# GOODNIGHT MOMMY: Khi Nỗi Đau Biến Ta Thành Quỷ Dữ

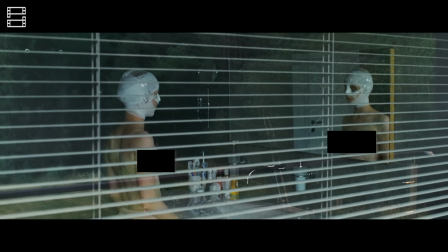(12:04)
Nếu Elias phải trải qua tâm lý hoang tưởng khi không thể chấp nhận việc Lucas đã mất Thì người mẹ cũng bị tổ thương tâm lý đến nặng nề Và phải chịu những nỗi đau đớn tương tự Bà khắt khe hơn với con để có thể đưa Elias về với cuộc sống bình thường
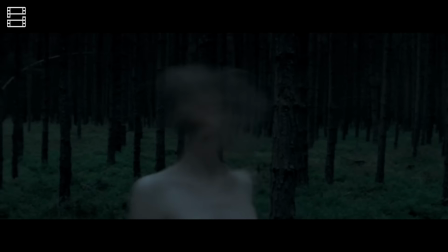(12:17)
Bà ở trong phòng một mình thử quần áo và ngắm cơ thể khỏa thân trong gương Còn lẽ vì bà lưu luyến một thời trẻ đã đi qua quá nhanh Và hiện tại thì bà chẳng còn
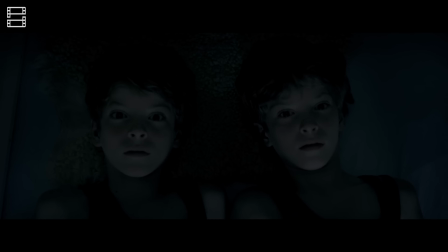(12:25)
gì cả Còn hình ảnh bà đi vào trong rừng rồi biến thức quỷ dữ Đó chỉ là một giấc mơ của đứa trẻ mà thôi Vì ngay sau đó là cảnh hai đứa cùng bừng tỉnh
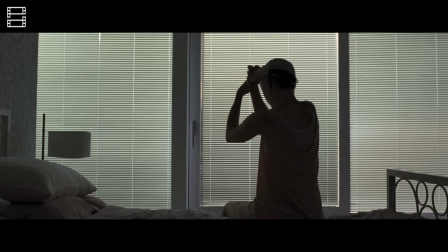(12:34)
À, việc chúng cùng mơ một giấc mơ Cũng cho thấy rằng khả năng rất cao Lucas cũng chỉ là sản phẩm trong trí tưởng tượng của Elias mà thôi
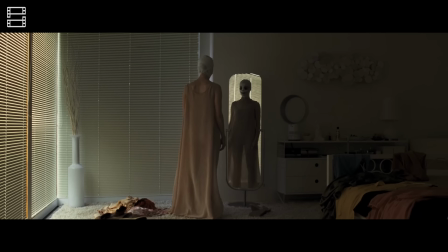(12:43)
Việc đạo diễn chia không gian cho nhân vật cũng thể hiện dụng ý riêng Người mẹ thường chỉ ở trong nhà Cắn liền với các nhà hiện đại mà lạnh lẽo Còn lũ trẻ thì luôn chạy ra ngoài Chơi cùng với thiên nhiên Khám phá thế giới xung quanh
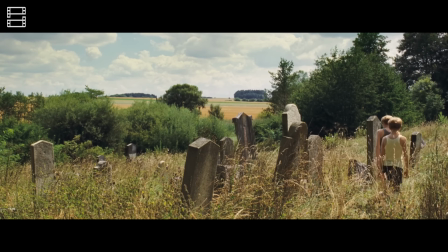(12:56)
Dường như căn nhà chính là sự miêu tả hoàn hảo cho người mẹ Đồng thời cũng là cách mà lũ trẻ nhìn mẹ của mình
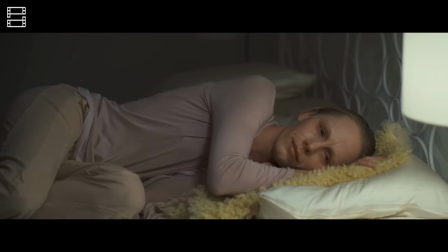(13:02)
Đen tối, lạnh lẽo, thao nhoáng nhưng lại xa cách Còn bên ngoài căn nhà lại chính là thế giới của chúng Trong
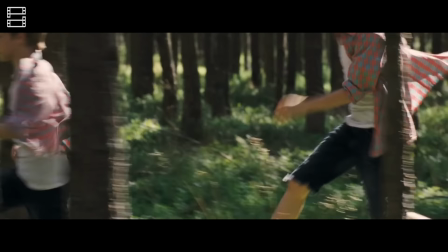(13:09)
con mắt của người mẹ thì thế giới ấy lại đáng sợ vô cùng Vì nó đã cướp mất một cậu con trai của bà
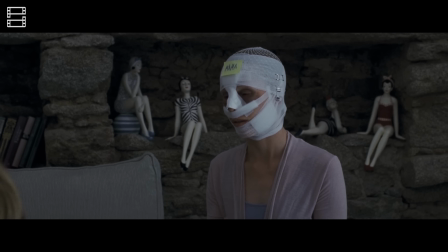(13:14)
Như vậy, theo mình Người này là mẹ thật Và bà cũng đang trải qua những đau đớn do mất đi một cậu con trai Và
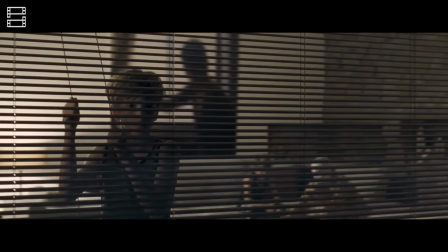(13:21)
cậu con lại thì không thể rút ra khỏi những hoang tưởng Việc bà phẫu thuật và cả việc bà không chặn ra mình trong trò chơi giải đố
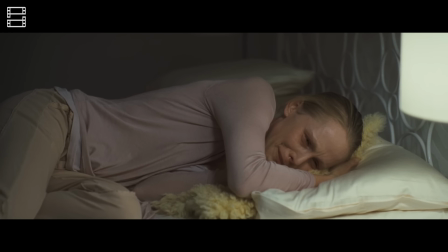(13:26)
Là bởi bà thật sự muốn bắt đầu một cuộc sống mới Và hiện tại, bà không còn là người mẹ của hai đứa con nữa rồi Tuy nhiên,
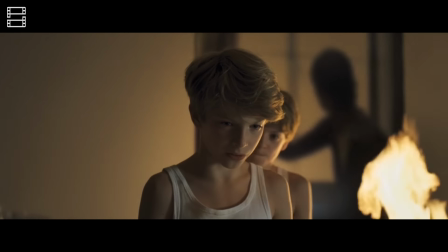(13:34)
họ đã không thể giao tiếp cùng nhau Không thể cùng chia sẻ nỗi cô đơn với người còn lại Họ một mình đấu tranh với
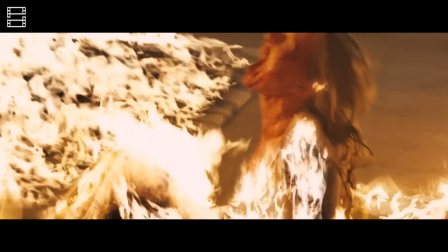(13:39)
nỗi đau của mình Và vì thế, mà họ không thể là chỗ dựa cho nhau Đáng thương thay,
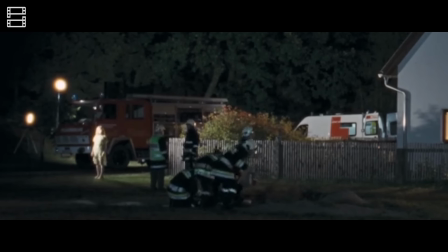(13:45)
nỗi đau đớn quá lớn Đã khiến Elias dần trở nên mất trí Dẫn tới một trong những cái kết bi thảm nhất Của dòng phim kinh dị
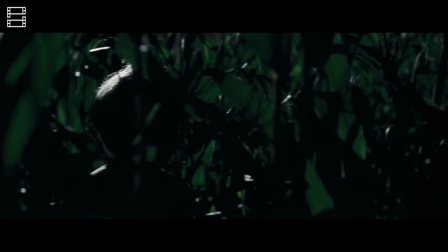(13:53)
Ở cảnh này Các bạn có thể thấy rằng ở góc trái của mặt nình Linh hồn của người mẹ đã ra khỏi căn nhà Và dù chưa được giải thích rõ ràng Nhưng theo mình
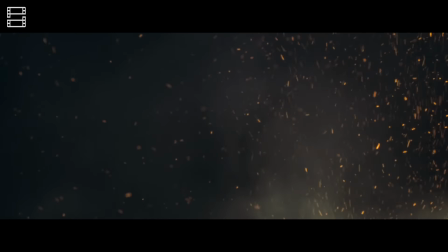(14:03)
Elias cũng đã qua đời trong đám trái đó Để rồi Họ cùng nhau tái ngộn lại ở cánh đồng ngô Và cùng hát lại ca khúc chúc ngủ ngon Ở đầu phim một lần nữa
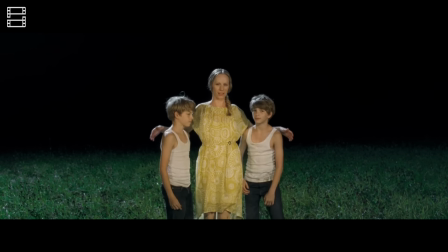(14:12)
Đó là phân cảnh hiếm hoi ta thấy cả 3 người cùng hạnh phúc Cuối cùng Họ cũng được ở bên nhau Dù theo một cách tàn khốc nhất Và cũng ở một thế giới không dành cho cõi người
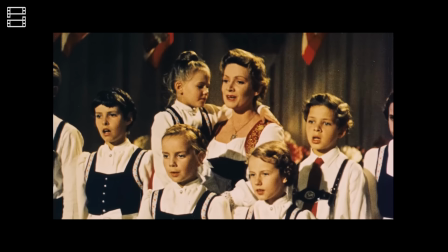(14:23)
Phần đoạn này cũng rất thú vị Khi đạo diễn để cả 3 nhân vật nhìn thẳng vào ông kinh máy quay Phá vỡ bức tường ngăn
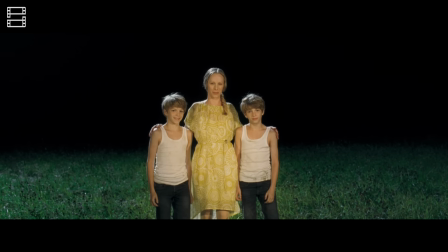(14:28)
cách giữa người xem và nhân vật trong suốt tác phẩm Để chúng ta dùng mình trước cái nhìn của họ Cá khúc Good Evening,
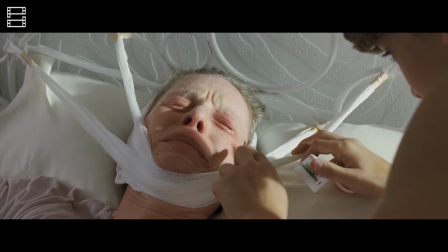(14:34)
Good Night Vừa là điểm bắt đầu Nhưng đồng thời cũng là điểm kết thúc của câu chuyện
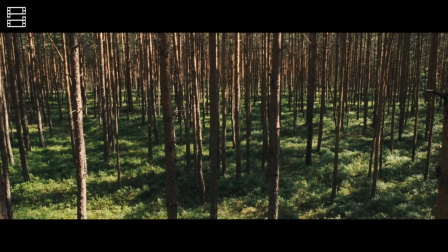(14:39)
Để rồi đến cuối cùng Điều động lại không phải là nỗi sợ Mà là sự xót xa
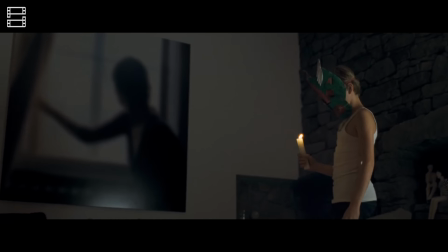(14:44)
Hành trình đánh mất bản thân Cách con người đối diện với nỗi đau của sự mất mát Cùng nỗi cô đơn
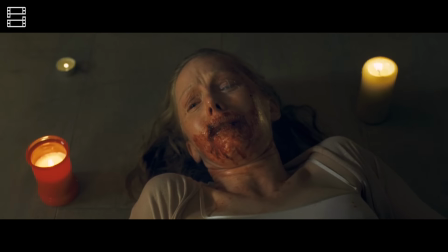(14:49)
Và thông điệp về sự tự hủy hoại bản thân Đó là những ý tưởng đầy mạnh mẽ mà cứt nạy bò mì đem tới
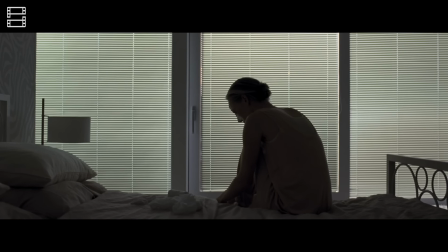(14:55)
Có thể, cú plot twist trong phim bạn đã đoán được ra từ sớm Hoặc phim không sở hữu những cảnh hù dọa Mà các fans của dòng phim
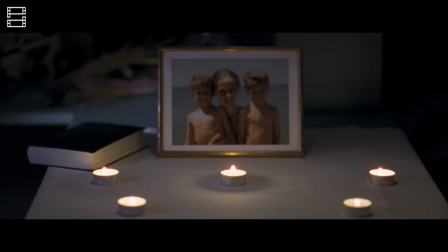(15:01)
kinh dị chờ đợi Thế nhưng mình tin rằng Cặp đôi đạo diện của chúng ta không có mục đích tạo nên một câu chuyện bất
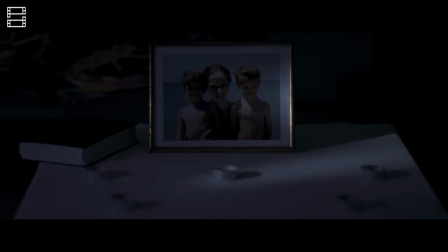(15:06)
ngờ Hách não Mà quan trọng hơn Họ muốn xây dựng một mê cung của những cảm xúc phức tạp bên trong mỗi con người
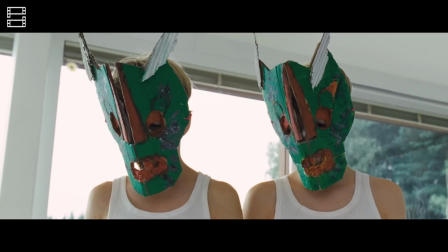(15:13)
Có lẽ là cuối cùng Sai lầm của các nhân vật đều là để nỗi đau lần át sự tỉnh táo Và khiến bản thân ngày một mù quáng hơn
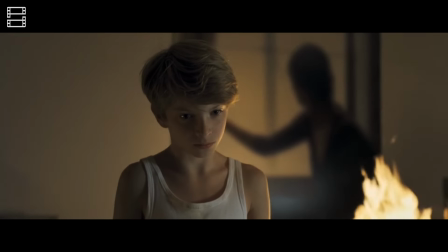(15:19)
Người mẹ mù quáng nghĩ rằng diện mạo mới Ngôi nhà mới sẽ đồng nghĩa với một cuộc sống mới
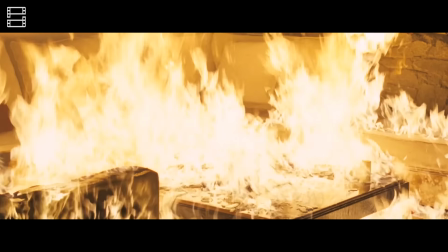(15:25)
Elias mù quáng cho rằng Lucas vẫn còn sống Và một mực không nhận ra mẹ ruột của mình Giá như chúng ta có thể tỉnh táo hơn Và giá như chúng ta biết được Học được cách chia sẻ nỗi đau với những người thân của mình Thì bi kịch đã chẳng nối tiếp bi kịch như vậy Nhàn đề của phim trong tiếng Đức dịch ra có nghĩa là tôi thấy, tôi thấy Những điều mà bạn không thấy Cộng thêm với một loạt những bức ảnh mờ ảo khó hiểu được treo trong nhà Dường như càng thêm nhấn mạnh khía cạnh ấy của tác phẩm Rằng nỗi đau có thể khiến con người trở nên mù quáng Và ngày càng thiếu tỉnh táo để nằm giữ cuộc sống hiện tại Bạn đã xem Cứ Này Mommy chưa? Và bạn có đồng ý với những giả thuyết mà chúng mình đã đưa ra trong video hay không?